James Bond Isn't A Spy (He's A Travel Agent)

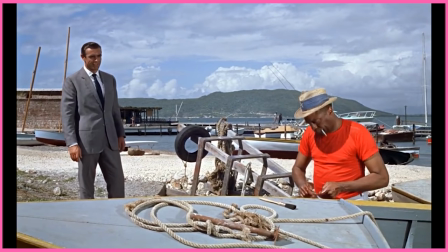[32:40]
The country had only gained its independence two months before the film premiered, and now of course tourism is one of its biggest trades.
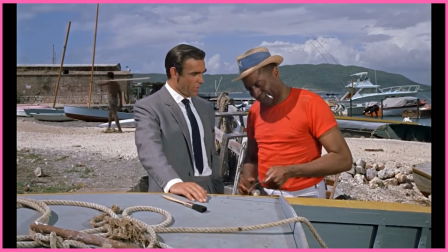[32:48]
Dr. No and other pieces of media contributed to a built-up global image of Jamaica as the ideal getaway which they capitalised on.
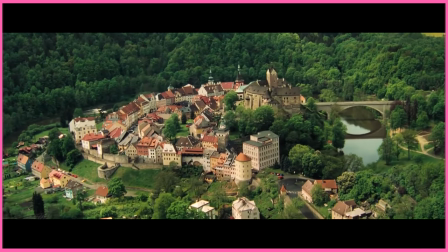[32:57]
It's not the only time they've pulled that trick either.
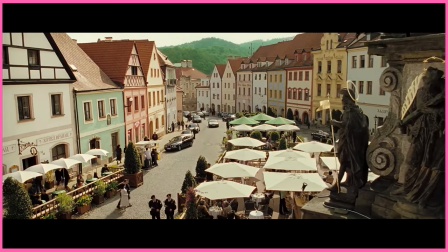[32:59]
They did the same thing with Montenegro in Casino Royale, releasing the film just a couple of months after the country became independent.
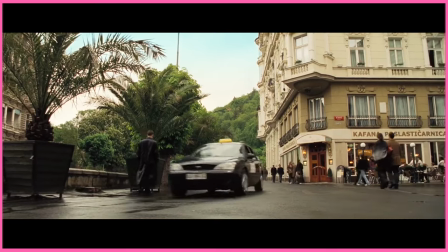[33:07]
Montenegro experienced a real estate boom in the years following the movie, and they didn't even film it on location.
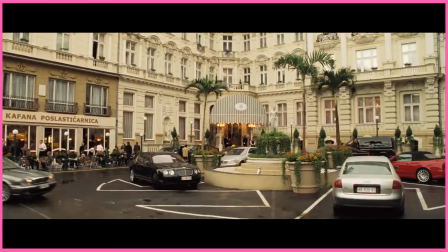[33:13]
The country didn't exist yet, so they just bodged it with a mix of different locations. None of that mattered, though.
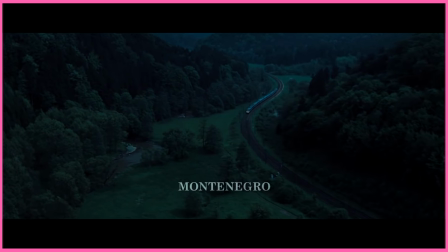[33:20]
All they had to do was give you a vaguely consistent image, tell you the name of the country, and then have Bond do a whole bunch of sweet-ass holiday things.
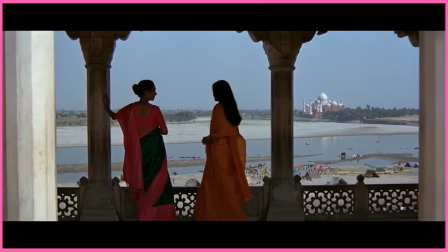[33:29]
When he's not creating tourist hotspots, Bond is reinforcing ones that already exist.
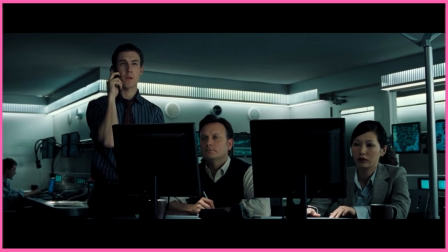[33:34] He's in the Bahamas. You woke me to share his holiday plans.
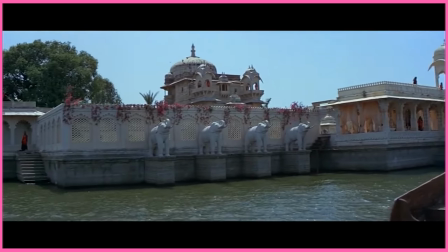[33:38]
Udaipur, where most of the action of Octopussy takes place, is a massive tourist hotspot in India, also known as the City of Lakes.
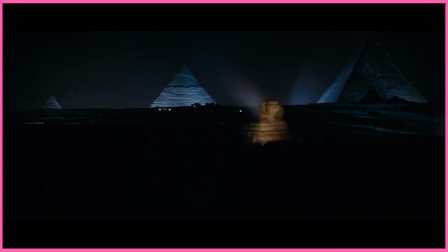[33:47]
All of those cultural spots I mentioned before have infrastructure dedicated to catering to tourists.
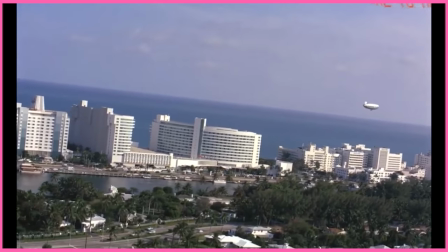[33:53]
Miami gets the second most foreign visitors in the entire US, behind only New York City, and sure enough it features in three Bond films.
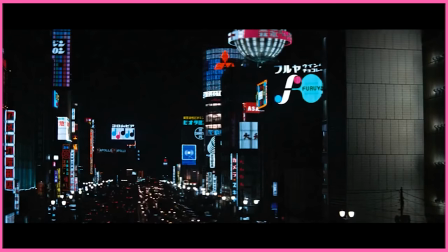[34:02]
Whether it's a place tourism is likely to bloom or already a world leader in the industry, you can guarantee Bond sampled its offerings.
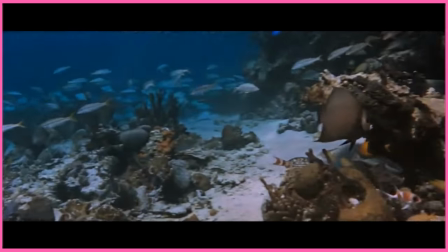[34:13]
Locations like these are presented almost without fail in what I'm going to call tourist gaze.
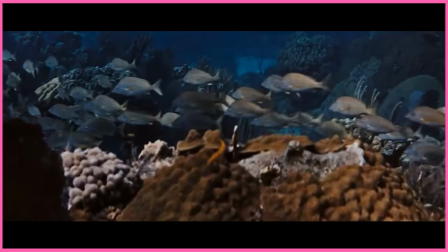[34:18]
Similar to how we describe male gaze, it's important to note that these films are produced,
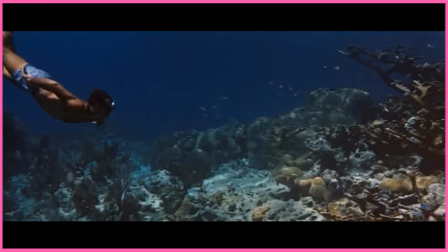[34:24]
directed, and filmed by mostly Brits or Americans, and as a result it's worth examining what is filmed in foreign locations,
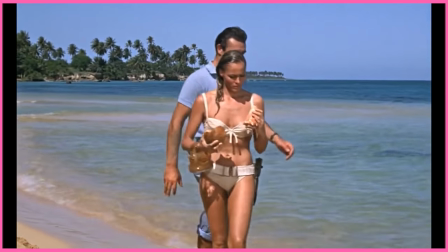[34:32]
how it's filmed, and what's omitted. In the Paradise Island locations, we rarely, if ever, move into the more industrial areas,
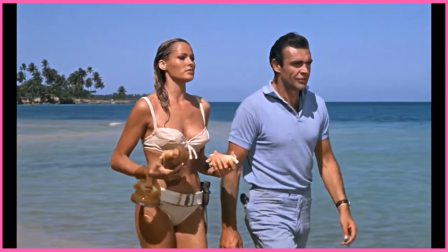[34:40]
where people may live less glamorous lifestyles than those the tourists are enjoying.
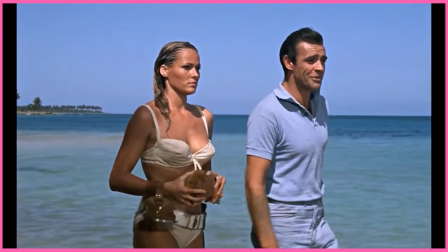[34:45]
Instead, we stay on beaches where we can enjoy stunning vistas, and usually isolation.
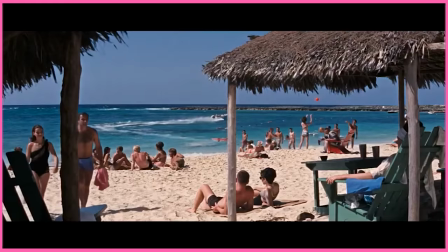[34:50]
And just to come out and say it, there's usually a huge dearth of black people in predominantly black nations.
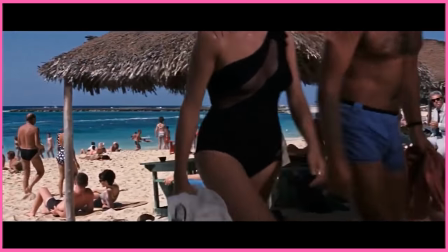[34:57]
It's not inaccurate to depict that. In the real world, local populations are kept at arm's length from tourists.
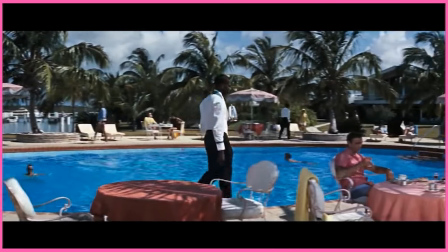[35:03]
But as a piece of media depicting a location, it reinforces the tourist perspective,
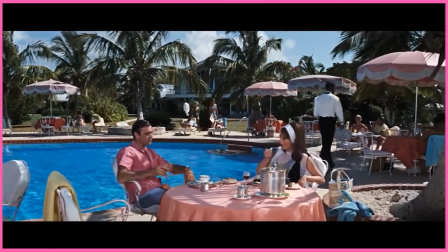[35:08]
that this place is here for your leisure, and you'll only see what you want to see.
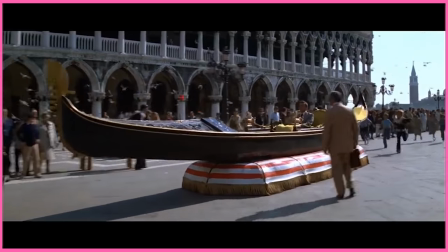[35:13]
The same thing goes for the cultural hotspots. James Bond is rarely interested in showing you the people who live in,
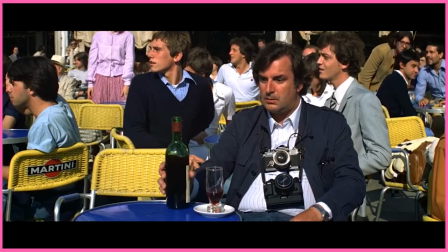[35:20]
or commute to cities to work their day jobs, or telling any kind of story of multiculturalism.
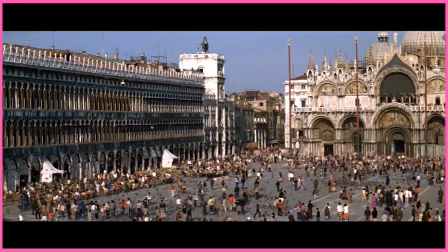[35:26]
It's not necessarily a bad thing that they're not telling these stories, it just reveals what these movies are for.
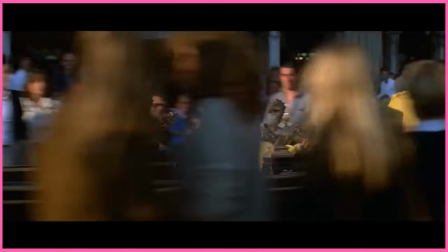[35:32]
They need you to see cultures as silhouettes, lacking any kind of nuance or diversity,
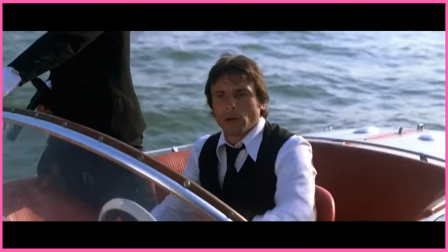[35:38]
and only featuring the most glaringly marketable elements to outsiders. Like a tourism ad.
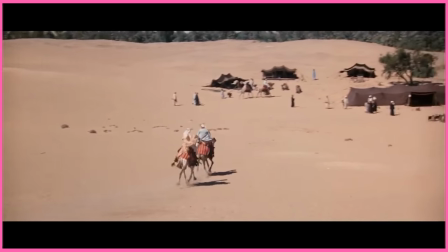[35:47]
As a side note, have you ever noticed how often James Bond films didn't feel the need to throw up the location on screen whenever they go somewhere new?
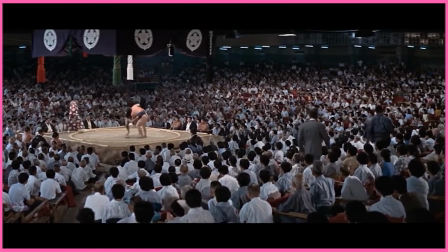[35:56]
Instead, it bakes together visuals, audio, and tone into a culture cake, and then launches it at your face.
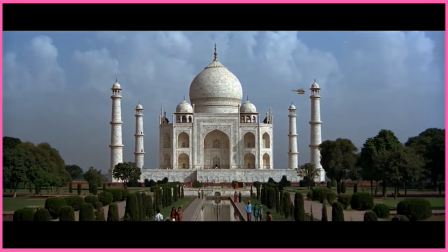[36:06]
If they exist, city landmarks will almost always be shown to both identify the location and make it more appealing to tourists,
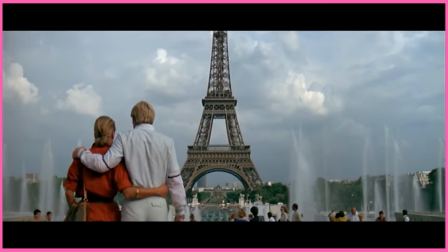[36:14]
nowhere more so than getting both the Eiffel Tower and the Golden Gate Bridge in Live and Let Die.
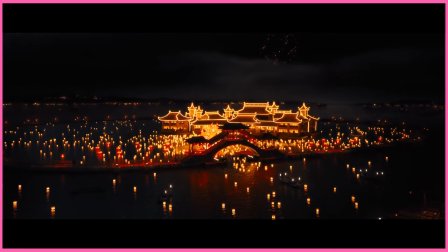[36:20]
The end result screams louder than any of, say, Civil War's location text,
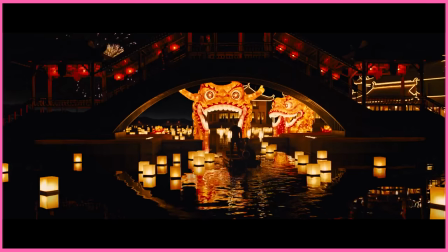[36:25]
and it's only more recently in Craig's tenure that it's common for text to tell you the location.
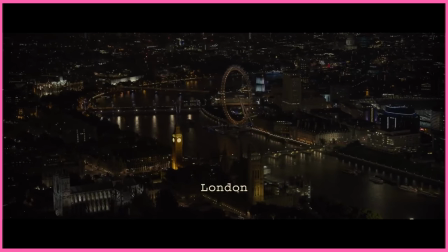[36:30]
An interesting emergence in the films of the 21st century is an increased focus on London as an appealing tourist destination.
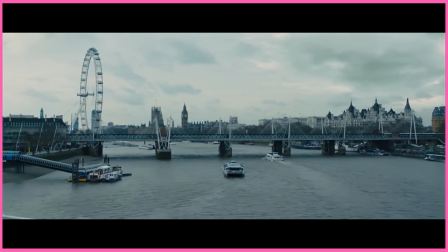[36:38]
Die Another Day and Skyfall are probably the biggest culprits, perhaps unsurprising given they're the 40th and 50th anniversaries of James Bond respectively.
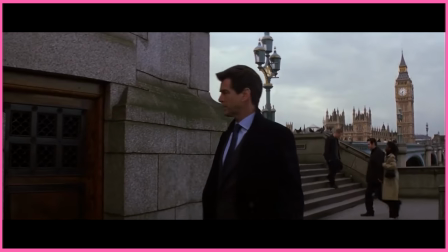[36:48]
This shot in Die Another Day could be on a poster, and I mean just look at this shot in Skyfall.
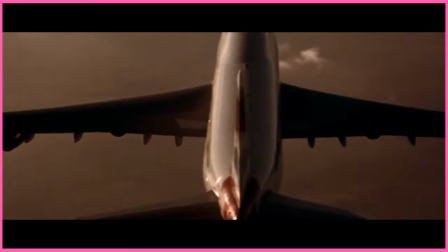[36:54]
Enough to make any Brit feel patriotic, and any non-Brit to think what a neat place London is.
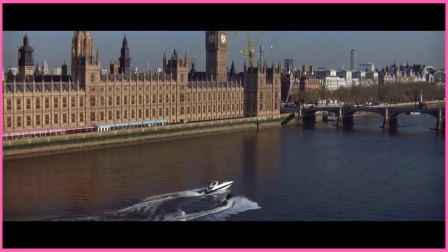[37:00]
Beyond those two, The World Is Not Enough and Spectre have action scenes taking place throughout iconic parts of the capital,
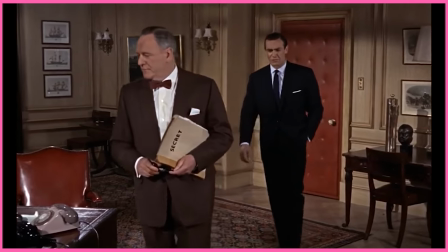[37:08]
something their predecessors never did. In Connery and Moore's day, the only locations shown were interiors of the MI6 building.
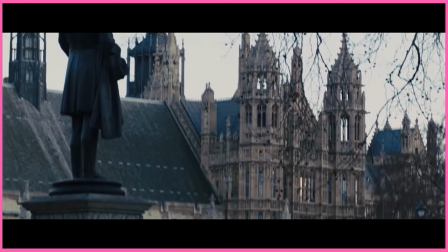[37:16]
Personally, I link this to the fall of the British Empire and the UK's declining power
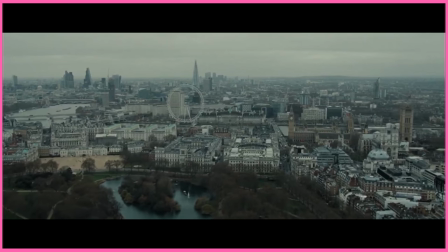[37:21]
in world politics against emerging superpowers like the US, Brazil,
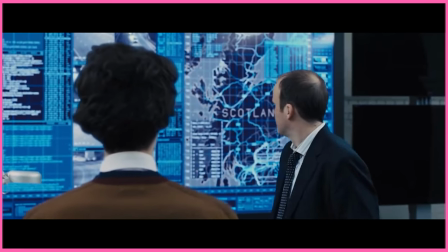[37:26]
Russia, and India, as well as the UK itself fraying at the seams.
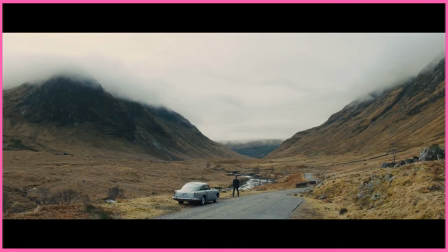[37:30]
This goes in part to explaining why Skyfall elaborated on James's Scottish heritage, and set its finale at a manor the Scottish Highlands.
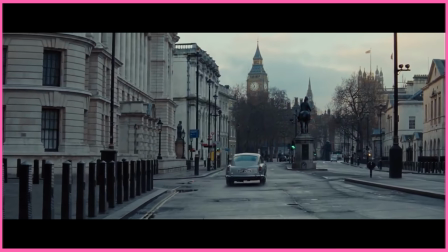[37:40]
Not only does James Bond cement national pride, it draws foreigners to the country to boost its economic power and cultural reach.
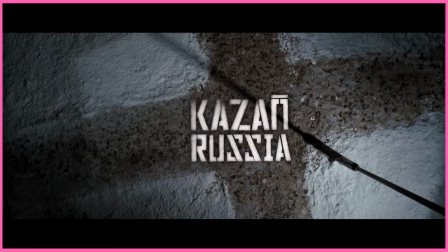[37:52]
The stunning advertisements that Bond gives to some places cause into sharp relief the less flattering depictions.
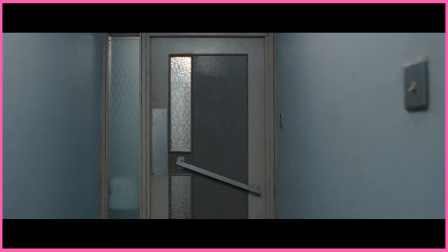[37:59]
Obviously the Cold War was a thing, and Russia was never going to be painted in a positive light from the outset of the series, right up until the Brosnan era.
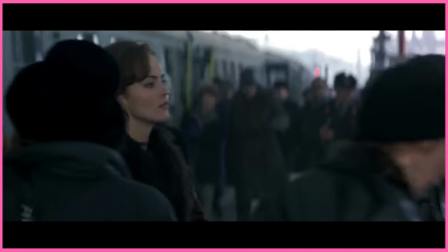[38:08]
The best we see is a fairly neutral St. Petersburg in GoldenEye, and one of the villains claims that Russia doesn't suck anymore because it has capitalism.
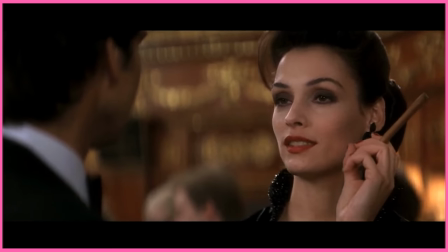[38:17] It's very different now. A land of opportunity.
But they still make a point that it's bloody cold there.
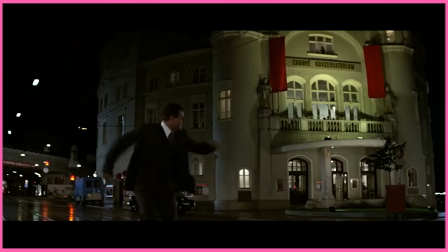[38:23] In London, April's a spring month, whereas in St. Petersburg we're freezing our butts off.
Czechoslovakia likewise looks pretty ordinary in a Soviet kinda way.
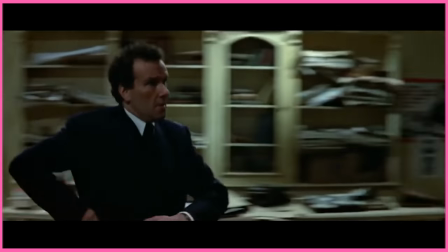[38:32]
The Cold War was waning to a close, but still officially in swing when the Living Daylights came out, so that also makes sense for an Eastern Bloc country.
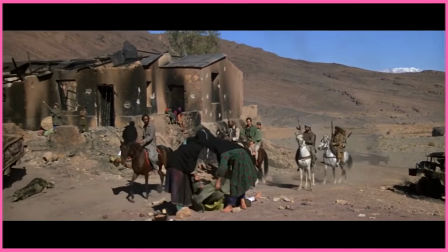[38:41]
The West would hardly be advertising hotel deals in Afghanistan in the mid-1980s.
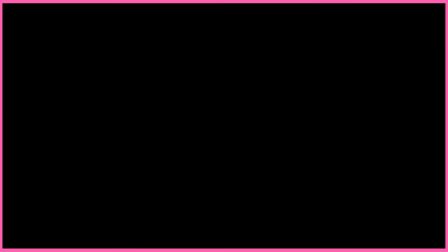[38:46]
Or any decade, for that matter.
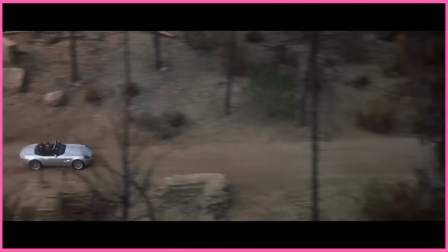[38:48]
Azerbaijan looks pretty in the world as not enough, in a kind of pastoral way, but it's by no means a desirable tourist destination.
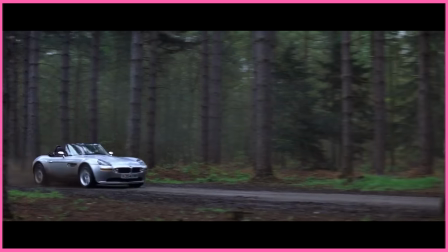[38:56]
Bond never stops to sample the local culture and make love to a beautiful woman in an upscale hotel.
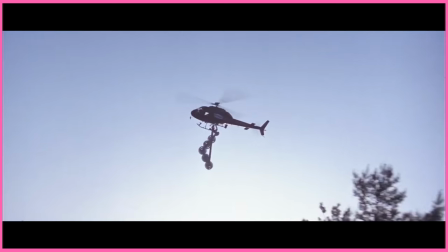[39:02]
He goes to Istanbul to do that instead. North Korea is probably the worst looking of the bunch.
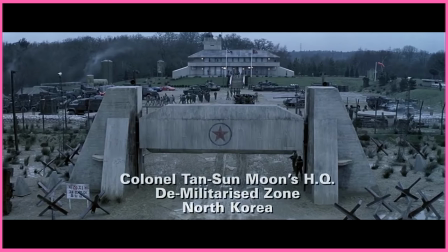[39:08]
It's grim, grey, cold and empty, absent of both citizens and tourists, only soldiers.
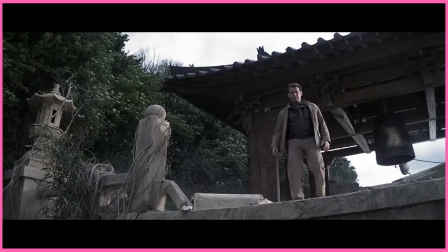[39:15]
To be fair, it is North Korea, but we're not here to talk about how many human rights violations they've committed.
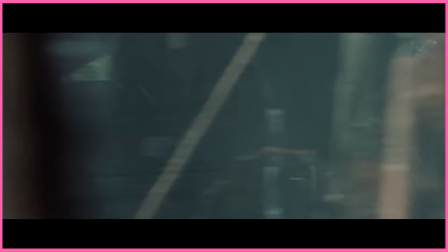[39:21]
I only want to know if it's a good spot for a picnic. I find it hilarious that we're introduced in Casino Royale to Uganda in the rain.
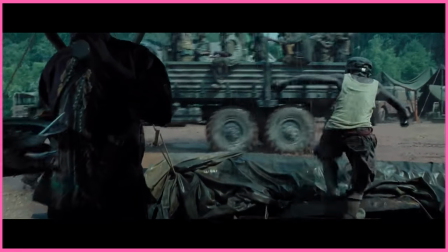[39:30]
Look, maybe I'm overthinking this, but usually in film,
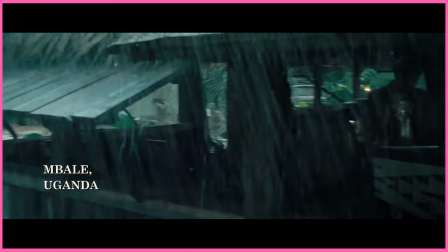[39:33]
everywhere in Africa except Egypt is painted as this desolate land of sand,
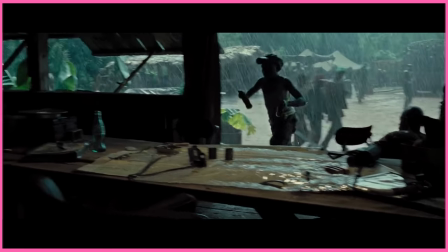[39:39]
lions, and sad children, whereas Uganda has a tropical, rainy climate in the real world,
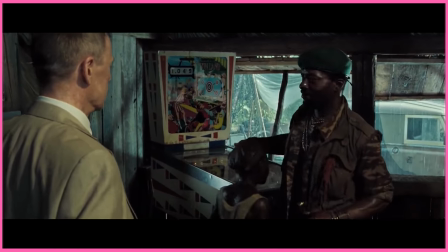[39:45]
so maybe this is a step forward in accurate depiction. But this is presumably pitched towards British people, and we hate the rain.
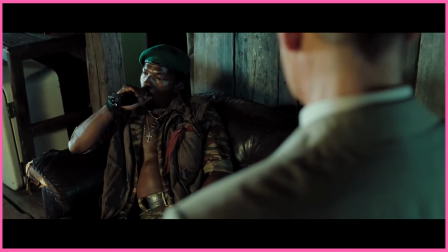[39:54]
Why do you think we go on holiday? So in a weird way, I think this is absolutely slating Uganda.
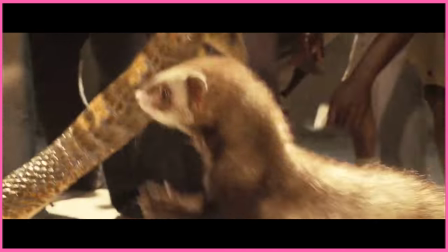[40:01]
Either way, the next scene we have in the country is a cockfighting ring, so there's that.
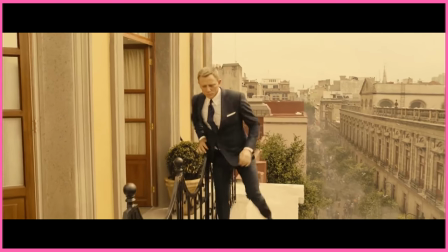[40:06]
When we enter the Craig era, we're introduced to that wonderful, awful cliché, sepia tone.
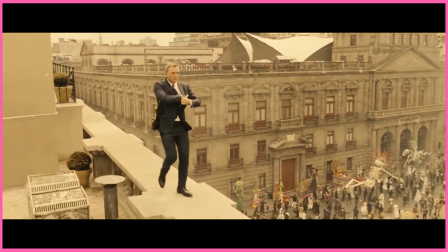[40:12]
It functions in much the same way that the early Bond films used those visual and audio snapshots to tell you where you are, but much more gross. People have clocked onto this for a while, and recently started to get all cancer-y about it,
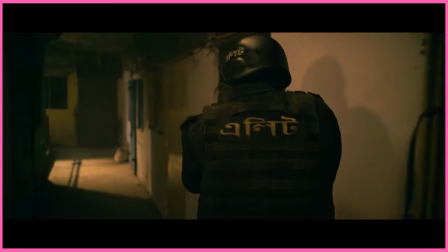[40:26]
but pretty much every Hollywood scene in Central America or Africa is coloured with a smoggy sepia tone.
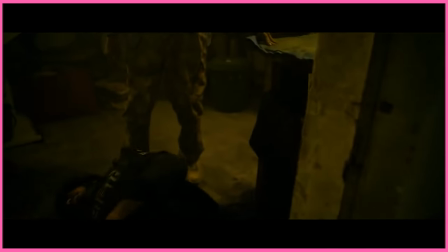[40:33]
The corresponding imagery is usually a poverty-stricken slum that our white male hero shoots his way through to save the day.
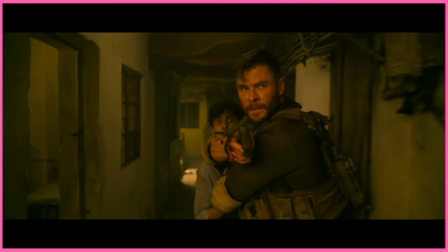[40:40]
The visual language, loud and clear, is, Brown people live here, and they are poor.
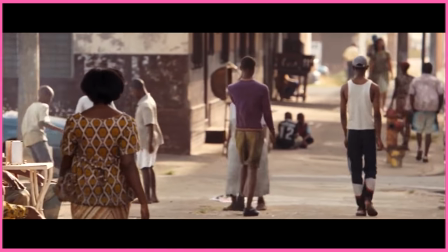[40:47]
Quantum of Solace is no different with its presentation of Haiti.